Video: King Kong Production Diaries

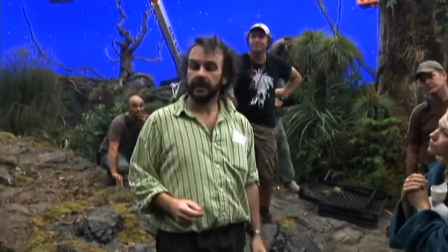Simon, if we could just make sure these trees are kept secure for 2 or 3 months, and
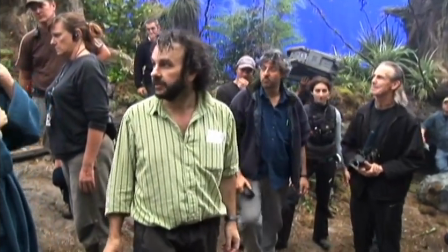we'll look forward to getting back in the jungle here later on this year. So it's going to be a busy year for us, and you'll be able to follow it all here on The Kong is King.
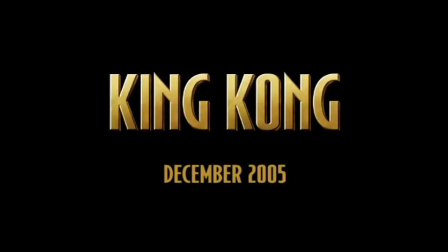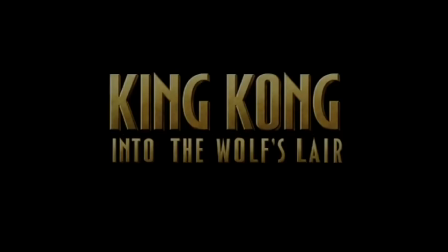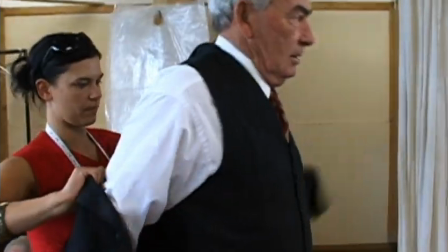That looks great. That's a fantastic collar. I think wardrobe's an important part of King Kong because it, you know,
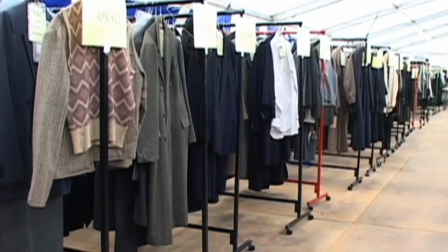we are telling a period story, so the sets and the costumes are what take you into that world. My research of this started with the original film,
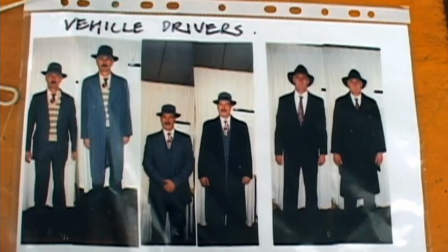so we wanted to keep it true to that 30s style of filmmaking, and it sort of embraced so many areas that the original had, like,
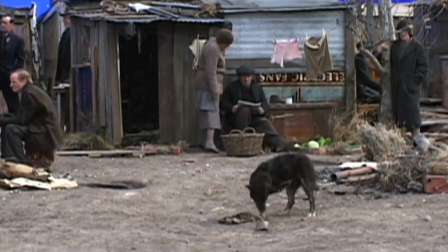you know, vaudeville and burlesque, and it tries to show the very dark side of New York that you see.
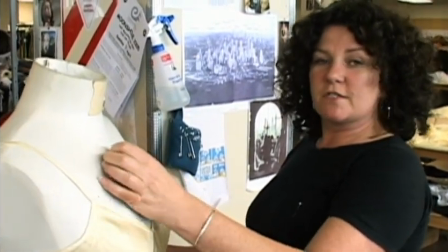Basically, the process starts by Terry gives us a design and we do a pattern. We make up a toile,
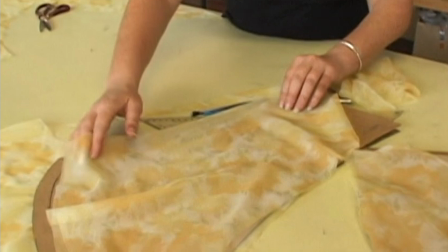which is a mock-up in a plain fabric, and we get that as close as possible and do any
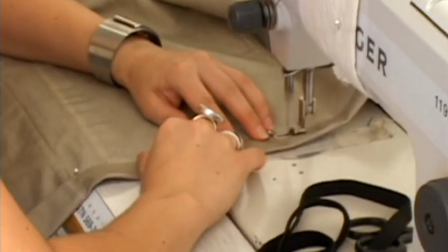alterations. And then we cut it out in the real fabric and machining and hand sewing and all sorts of things, and we've finished the end.
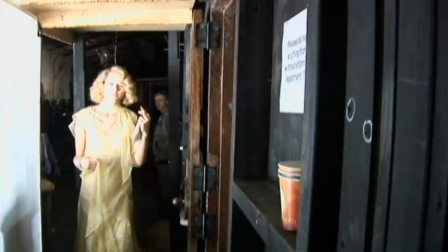There's this dress that has caused a lot of drama.
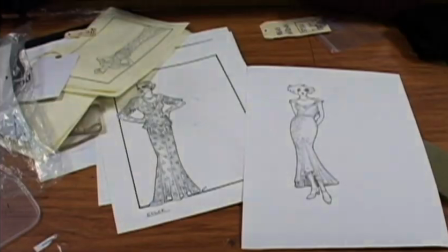We had a scene a long time ago that had this dress in it called the locket scene.
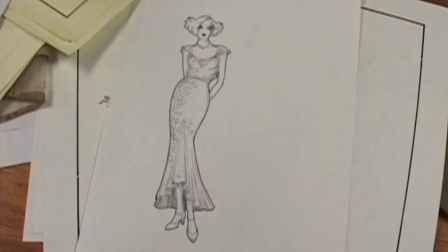We all loved this dress, but the scene went. So we've rewritten a new scene for this dress, done in gold.
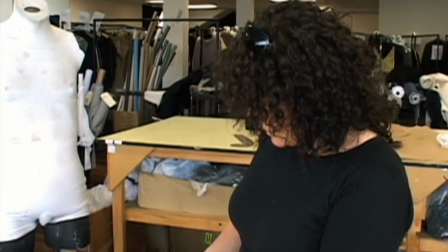It's beautiful fabric. Silk gauze. And it's a good moment for her because she's got to look overdressed and fluffy.
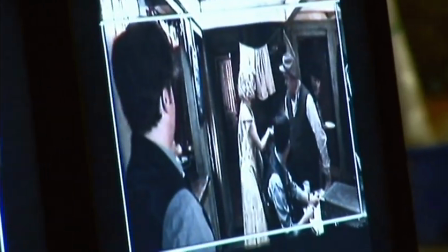And I think we're going down the fluffy road here.
Well, I say, what a lovely dress. Oh, this old thing.
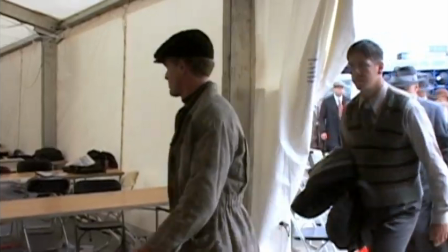I just threw it on.
In previous scenes, like the New York streets, we hired a lot of costumes from Australia, England and LA.
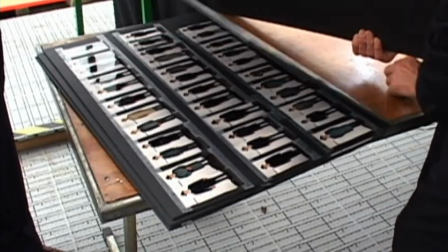It was just really the vast quantities of period that we needed there that we couldn't possibly have manufactured.
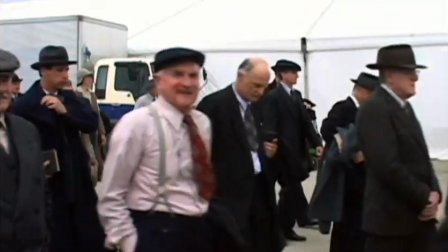Yeah, we've dressed about 3,000 people. I reckon we've easily made 1,500 costumes.
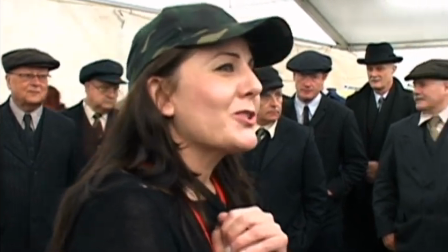We're going for gold here, guys. We want it to look gorgeous. And act.
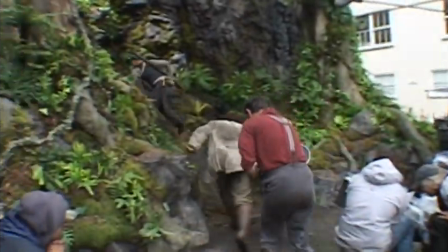It'd be really nice to use original worn-out clothes on, say, the sailors.
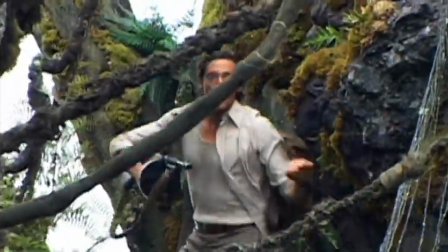But just the nature of the beast is that each of those sailors has to get wet,
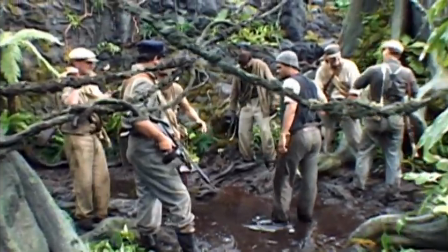bloodied, muddied, so they can't just have one costume. They have to have multiples of that costume. So the only way we can do that is to make them new and then put them through a process that takes them to a stage where they look like these guys have lived in them for the past 5 years. This is the breakdown area, and these are Jack Driscoll's shirts.
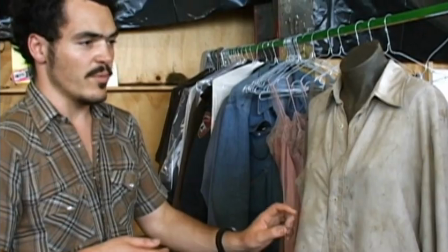And so basically they all have to be done the same. In this case, it's a lot of raw under paint and then this kind of artificial mud that you've got here.
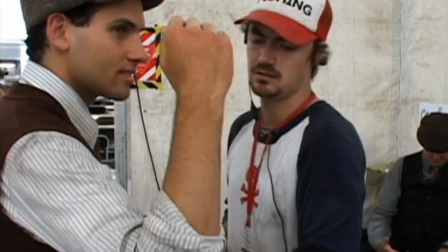And of course it all has to be permanent dirt because they can't wear them for 6 months without having them laundered.
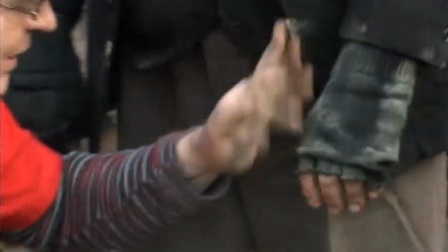So it all has to be permanent so they can be washed and they come out of the washing machine looking as bad as they went in.
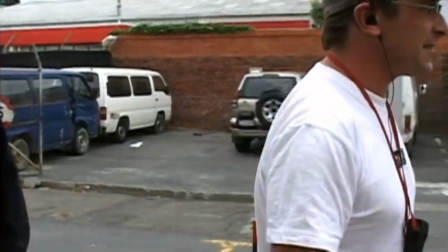They just smell a lot better. Peter, come on down. We'll take you down for the fitting. Today we did fittings for the Arty Theatre.
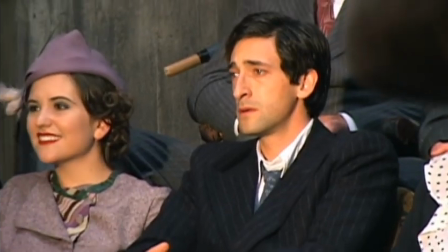It's actually where Jack Driscoll's written a play. And we're going for a slightly quirkier 30s look.
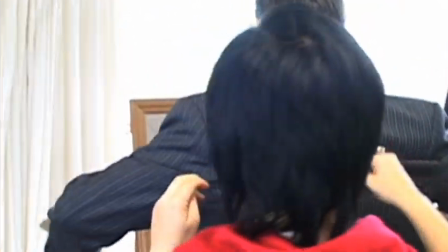The men are just really in pinstripe suits and sort of outrageous ties,
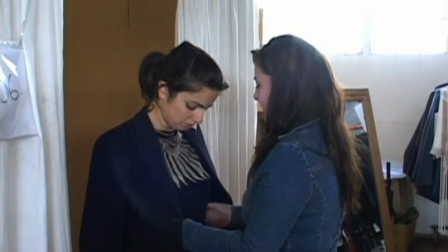but the ladies have been really interesting today because we've done some pretty interesting designs on them.
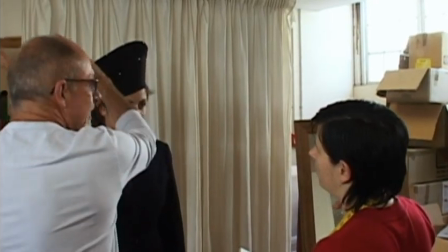You know, strong tailored silhouettes with really geometric hats. So it's quite an interesting thing for the ladies.
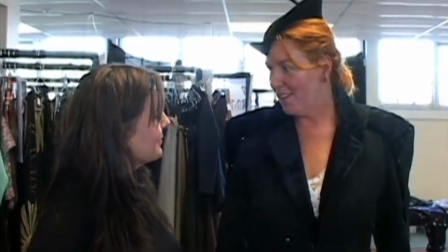Cool. You look sensational. I feel it. Great. Fantastic.
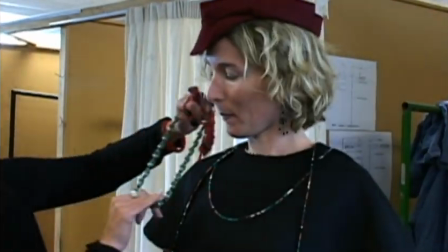The costumes are very important to get the feel of the period right, and also where you are in terms of how rich people are or how poor people are.
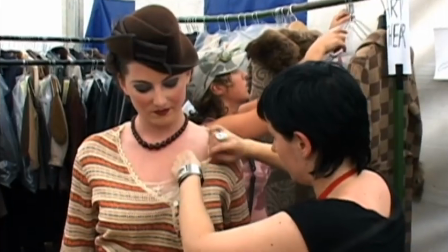It gives you those senses.